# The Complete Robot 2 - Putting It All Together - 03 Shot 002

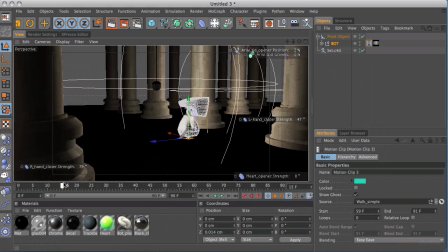8:15 And now, if I scrub through here just slowly, we should see some motion on there.
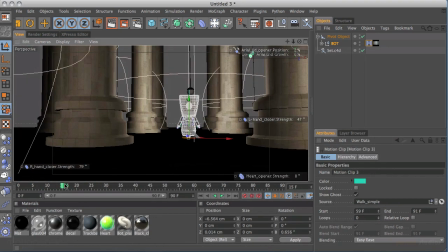8:22 Let's get a better view so we can see he's actually moving, because he should kind of waddle side to side slightly as he moves.
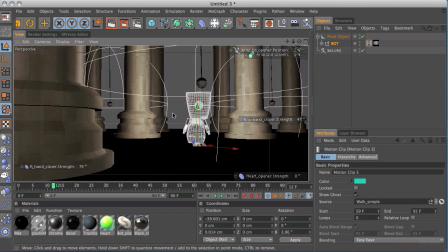8:28 And yeah, you can see the arms are starting to lift. If I get a little bit closer for you, you'll be able to see that more clearly.
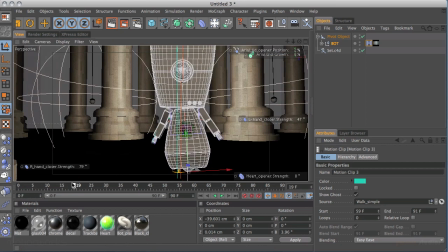8:35 So you can see that the head's tilting, the body's bending over as he kind of makes his way. And that's his kind of version. That's the robot's version of a kind of a hip swing, I suppose you would call it.
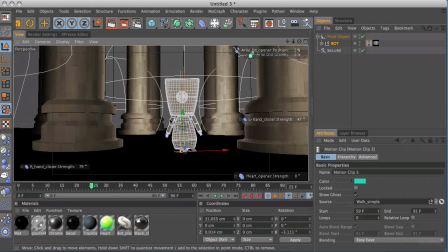8:47 If you were doing a biped character, then that's what you'd have.
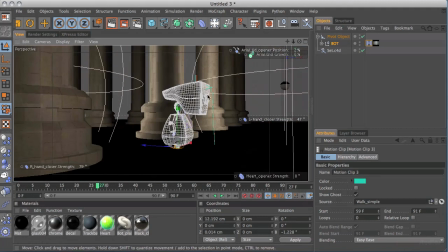8:52 So we've got this motion now. Now, what we need to add to this is a camera, because at the moment we're just using our standard viewport tools.
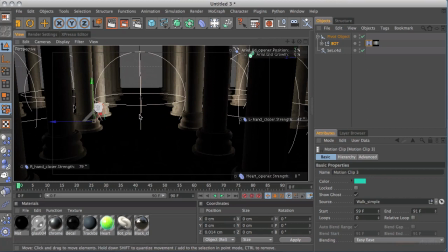9:02 But you can already see how this is starting to pan out. This is starting to look pretty good already.
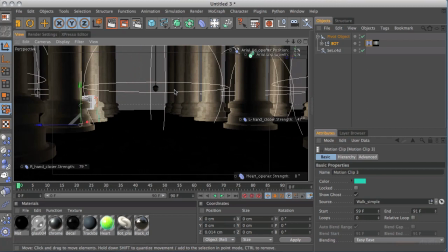9:06 Now, I'm going to use a reasonably wide lens for this.
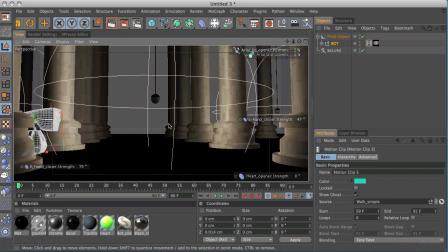9:12 So I'm going to get in a bit closer because I want to see the detail, but I also want to kind of enhance that feeling of a big cavernous
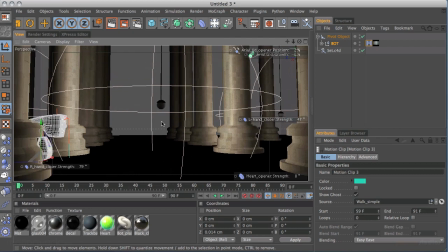9:19 space and him feeling quite small and lonely and a little bit worried about what's going on.
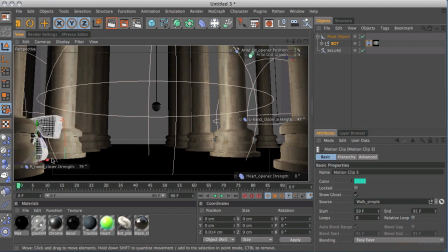9:24 And to do that, I want to keep a lot of the room in the shot, even with him reasonably close. So let's add a camera to the scene, and I'm doing this at frame 0 with the kind of framing that I want. Now, as in the last video,
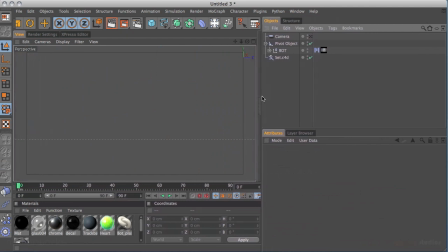9:39 I suggested that you could just bring in your interface until you can see what you kind of wanted to see.
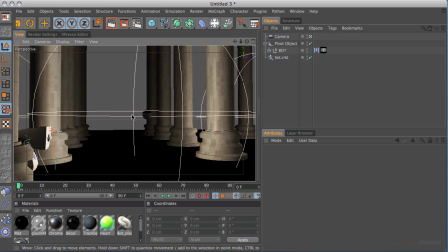9:50 Now, I can do that here. I usually don't like to have such a large space here to the right, because that's kind of wasted screen real estate. But just for this quick little shot here, I think it's probably quite wise.
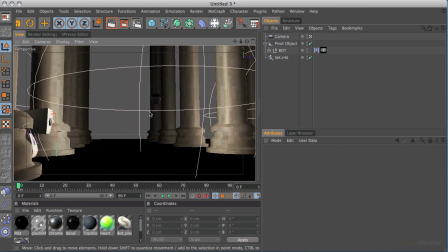10:01 So I'm just going to zoom in until I've got the kind of framing I like,
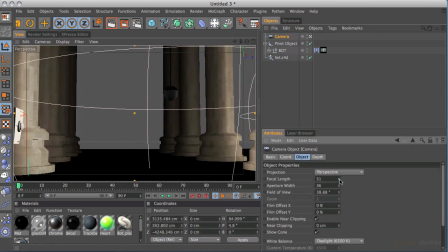10:08 but I am going to reduce down the size of that lens, or the focal length of the lens,
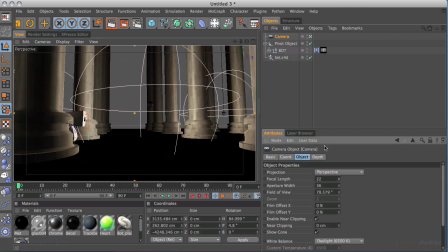10:14 and I'm going to take it to, let's say, probably 22 millimeters, or it's just 22 units in this, the way I've got it set up.
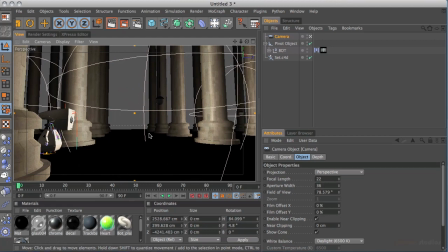10:22 But that will help because it means that I can still see a lot of space and the robot's still fairly prominent in the shot.
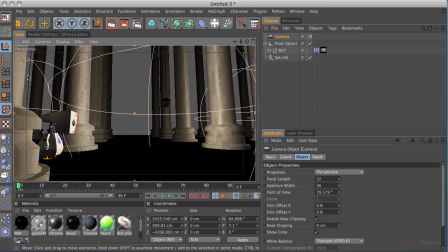10:31 And I want to keep this pillar here just kind of in the left hand side, just as a kind of framing device more than anything else. And another reason that you might want to use a wider lens is because it kind of distorts all the uprights,
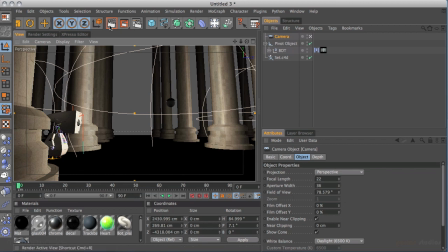10:45 all the vertical lines are kind of converging at the top, with that extra kind of perspective that you get. And that really helps to make him feel just a little bit smaller as well. So I'm going to take my camera and I'm just going to use rotation and position keyframing.
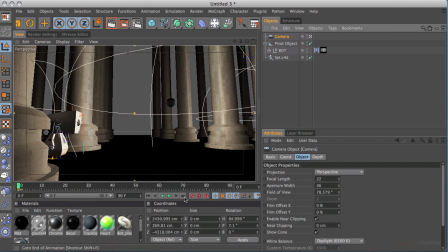11:02 I'm going to add a keyframe there. And I go to the end of my scene. So that's frame 90.
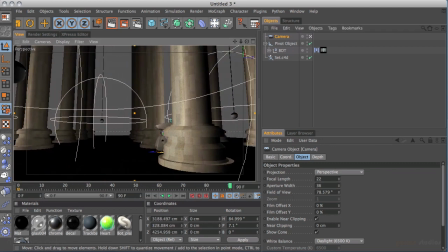11:08 And I'm just dragging to the left here.
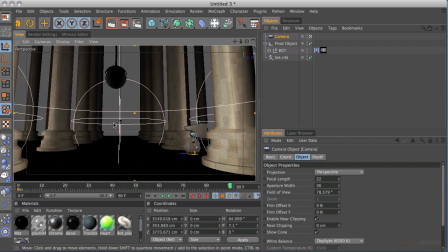11:14 And I'm going to add a keyframe there. Now we might find that we need to adjust the curve to a more linear motion curve or the velocity curve using the timeline tools like we did before,
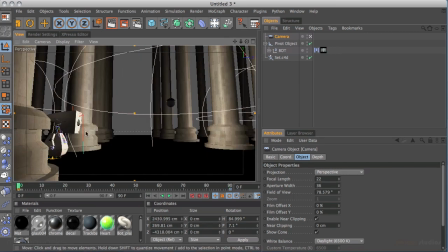11:28 just so that the camera now matches the motion of the robot, but we might be all right, we might get away with it.
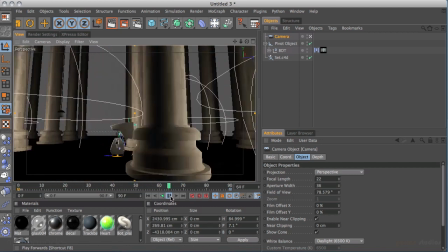11:33 So press play and we'll see that he moves across the scene. And actually that was quite nice.
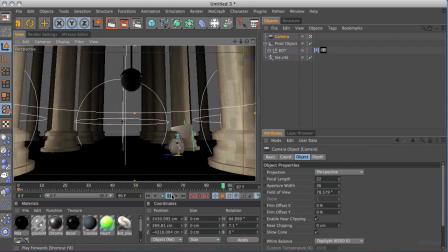11:39 The camera's kind of quite constant,
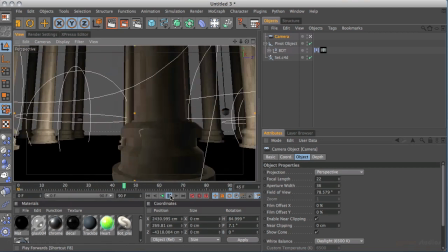11:42 although there is a slight ramping down and ramping in at the beginning, which I'm not massively fond of.
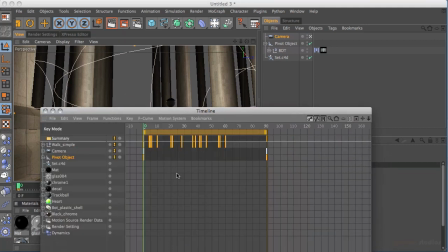11:48 So I might actually just go to my timeline window, hit the space bar, choose my camera, and go to key linear,
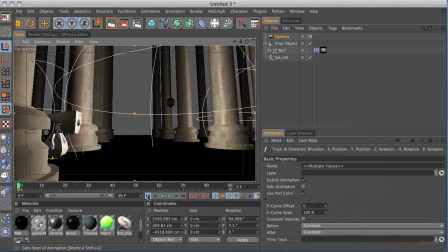11:57 and we'll just see what this looks like.
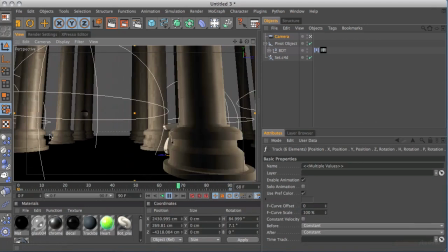12:01 Yeah, I prefer this because there's the nice progressive movement of the robot going across our scene,
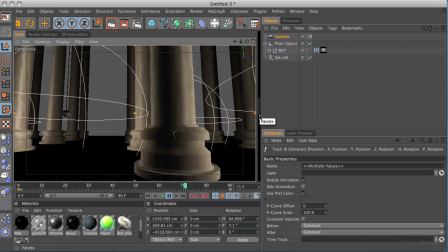12:07 or across our field of view anyway, and I think that works better. And then when we cut to the next camera, we'll be looking at it in front.
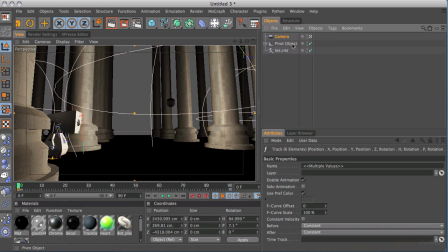12:15 So this is our camera setup, our pivot object, which we haven't really done a huge amount with just now, just two simple keyframes.
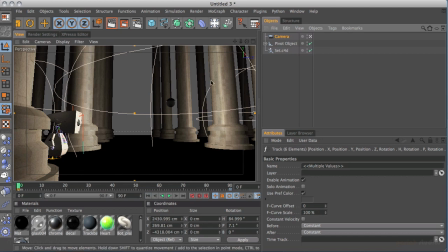12:22 But in fact, we've only added four keyframes to this whole scene.
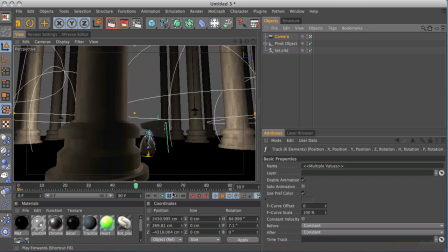12:27 And we've got all this animation with the robot waggling his arms, wiggling his hips as he walks,
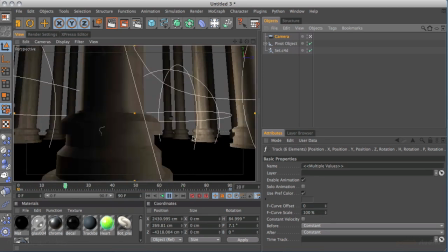12:32 and all those kind of secondary motions is a slight wiggle that he's got as he kind of rolls along.
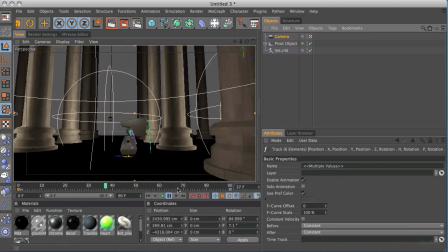12:37 And that's all with four keyframes.
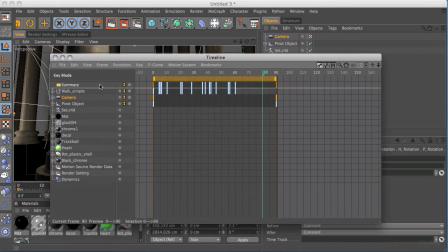12:40 Now, that's not quite true, because if we look in our timeline, hit the space bar, we've got our three
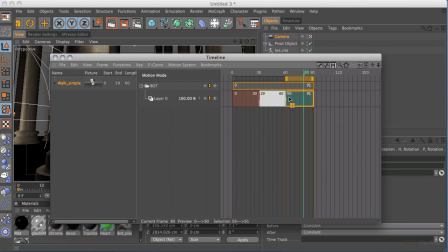12:49 copies of the motion system here, of the walk simple motion clip.
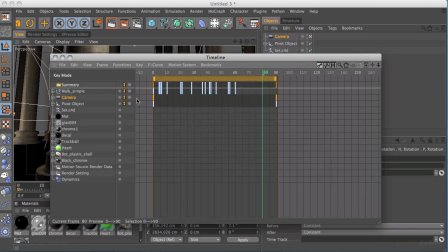12:54 But if we go if press space bar again, go into the keyframe mode, we've got the walk simple with all the broken down keyframes here. And that's, you know, kind of, I'm not going to count them all, but there's probably 40 or so keyframes there. But we've not had to worry about them. We've saved them and we can use them in any shot we want.
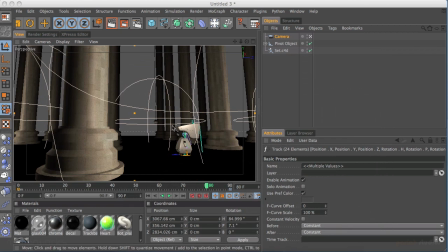13:13 Any shot that's got this robot in it, we can use those for, and we'll just have two simple keyframes.
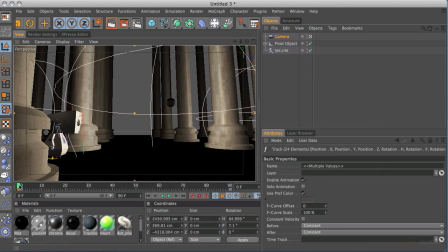13:21 So if you also look at the start and end point, you can see how we're kind of really establishing his kind of loneliness and isolation, because the camera starts a little bit closer to him. And even though he's just moving across our field of view, he's also moving further away from it,
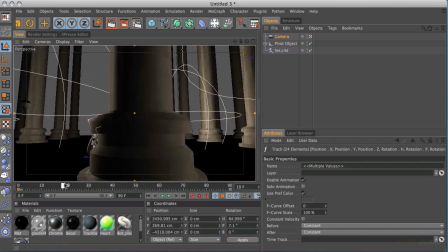13:39 or we're moving further away from him, which helps to sell that kind of isolation. You can already see by this point we're kind of filling far less of the frame with him,
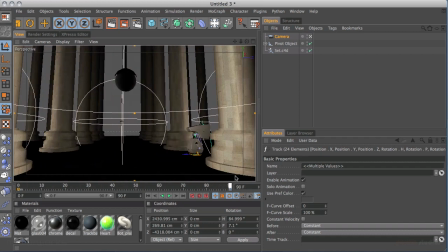13:48 and by here that's much more exaggerated, and you probably don't notice it as the viewer, you don't get all the cameras moving back,
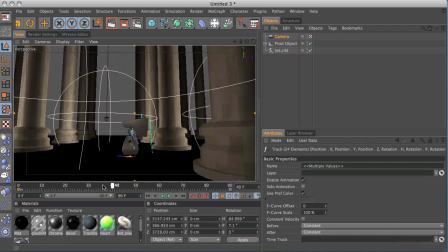13:55 but I think it really does help.
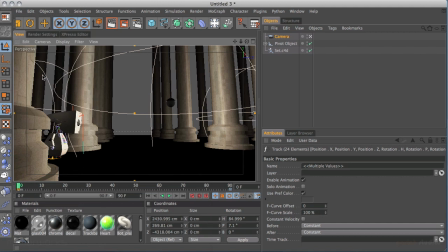13:59 But before we do that, make sure that you go File, Save As, and we're going to go to Milk 9,
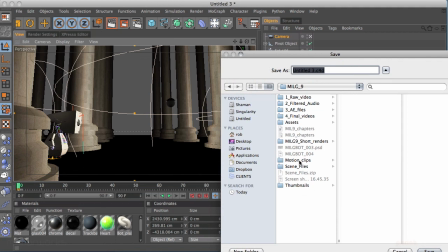14:06 and I'm just going to save this in scene files, and I'm going to call this shot 002. And I had already made shot 002, that's fine, I'm going to replace that.
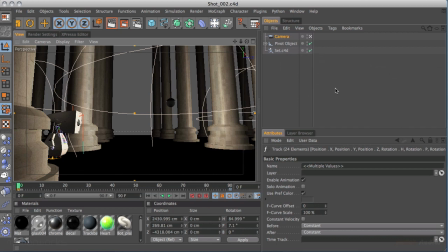14:22 You won't have that there, so just ignore that. But that's all done now, and we can continue on to our next shot.